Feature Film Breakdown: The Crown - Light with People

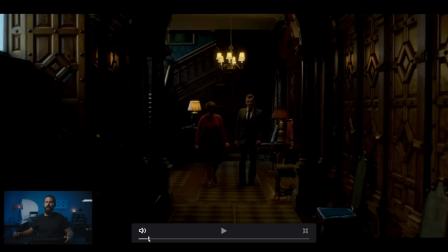(8:16)
You need to know that the practical is going to be there so that you can fake it with the movie light here, okay? And notice how that shadow changes, right? Significantly softer here, and by the time we get here, it's now much smaller. Okay, we come down this hallway.
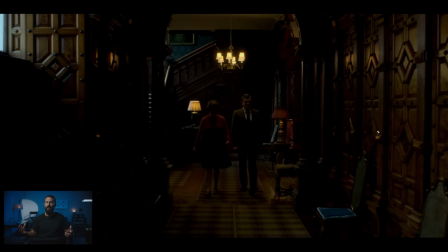(8:29)
Again, I mean, imagine this is white walls. This is a boring, terrible shot. It's the interest of the place that makes it halfway decent. But again, really, also really down. Like, don't be afraid. We don't need to fill it in. This is a series. We've already seen these people. We know the voices. The audio plays into it. You're setting up a world that is not boring.
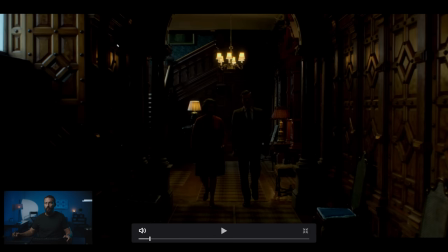(8:48)
And okay, like, how could you do this thing differently? How would you do this thing differently? Again, you could play those up a little bit more. You could come in with, if you're gonna go like, I don't know, um... What's that Adam Arkhipaugh one? The King, right? You want like a shaft of light that these people are walking through. You want more room tone?
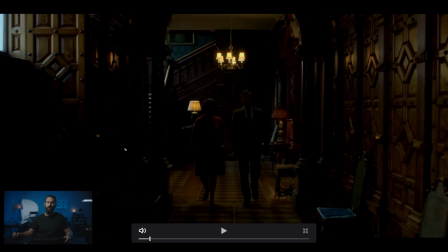(9:06)
Well, if you want more room tone, what do you have to do? You gotta either open up, right? Or you up the ISO to get more detail in the shadow, which means you would lower these levels. So, if you want more room tone, lower the prax. I mean, you can't lower that much more, right?
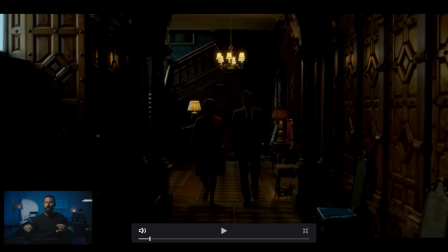(9:22)
That's on full aloneness. But lower it up, then open up, and that way you get more in the shadows. As long as you don't see this window, you're not going to have a big blown-out problem. We keep going.
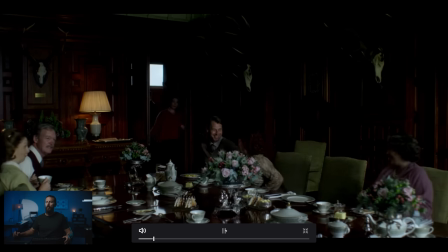(9:32)
Here they come into the light. And we open up for them. And this is the hardest... the hardest... well, not the hardest. The ugliest-looking shot in this entire sequence is this one. Why? Because we are looking into the corner of the room that has no lights, and it's a perfect example to say how you could easily screw this scene up.
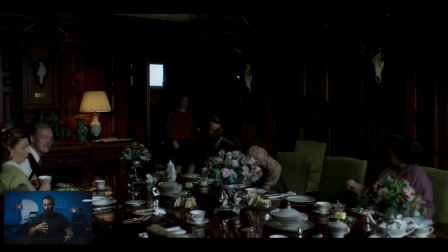(9:51)
You could take what... I mean, this is a good-looking scene, right? Like, it will fit all of the parameters of the framework by the time we get through with it. But just imagine you didn't have good ideas, and you weren't thinking on the Tech Scout or when you landed or on the blocking, and you said, you know what, let's stick the queen here and the person she's going to have the conversation with here at this table,
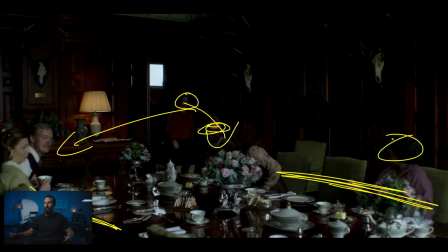(10:08)
and then all these will be filled with the randos, right, the extras, and everything will play out over here. Well, the problem is the window that is giving us our light is way over here. And say you make the second mistake of, well, let's be on this side of the line looking that way.
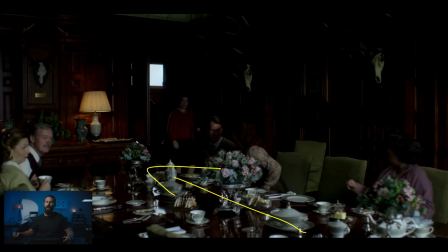(10:21)
Well, now we're looking into boring darkness. There's no light coming this way. I mean, there is light coming this way, but it's only a very, very little bit. So, they're going to be dark. It's going to be down. We're going to have to, you know, open up on the lens or up the ISO or find some other way to get light on the sensor, or we're going to have to carry from above,
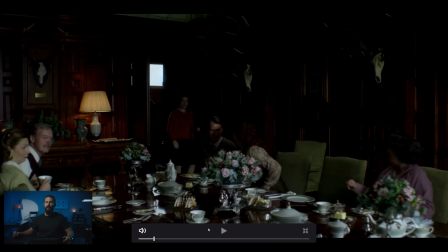(10:38)
and that's going to look like shit, right? Let's put them as close as we can to the lighting source.
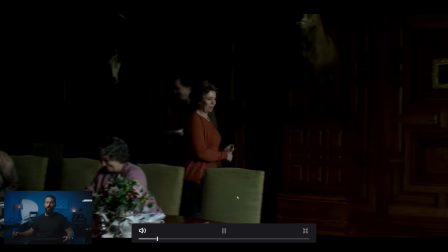(10:43)
So, we're going to leave these tables free. We're going to leave those seats free. That's going to be where the queen goes.
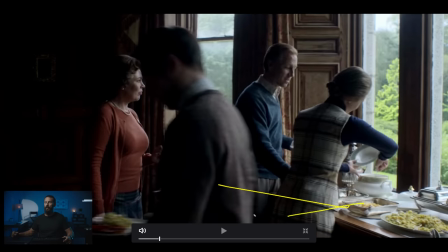(10:48)
Here we go, she comes into the light, and we're not going to stuff this table out here and be on this side of the line and shoot them this way. Right? We're going to shoot towards the light. And also, just the location.
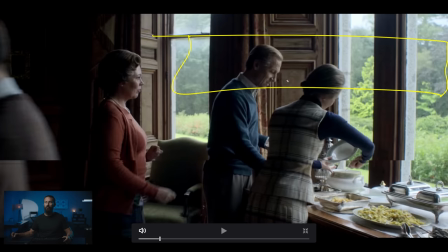(11:02)
Okay, if we don't have this, if we don't have these windows here, how are we going to light this thing? From above, inside, is it one of those historical things where you can't put in widowmakers above? What do we do? How do we get lighting in here? This one is easy. You blast all of the daylight in this way from the window that you can't see.
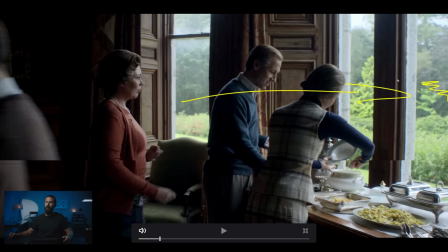(11:20)
Watch how you never see this window, right? You have to imagine that there's another one of these over there. This side of the window you never see and that's where all of the level is coming from. It's not coming from over here because you then see the lamp in the background, right?
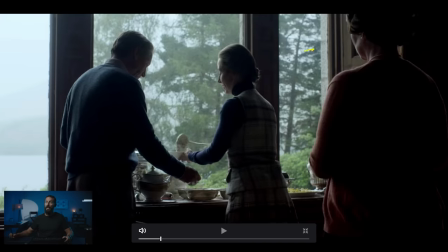(11:35)
We keep going. Boom! Now, you can't see that window. And now we completely switch. You move the lamp, right? If you are doing lamp, if you're not going to do just natural day, or you go over the top.
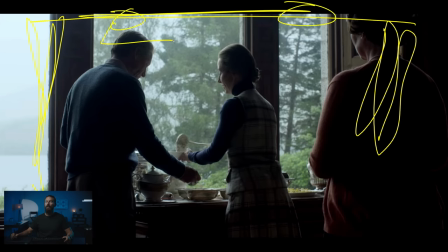(11:48)
You know, this is the old goalpost rig. You put your two M90s up there, you blast them through here, and you get... I mean, this is really, really contrasty. You don't even really have to do much with neg, given the darkness of the surfaces,
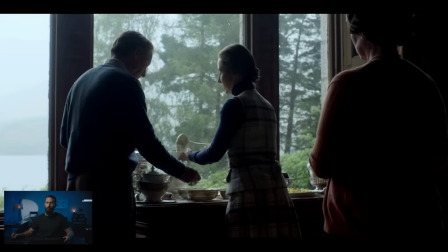(12:01)
and if you're only putting out that ambient sky, if you're only pushing ambient through here, then you need even less neg, right, to separate those values. But again, we're on the right side of the line.
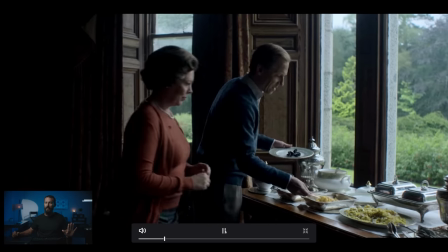(12:16)
natural. Again, works because we're on the back side. Scoop, scoop, nice and wide.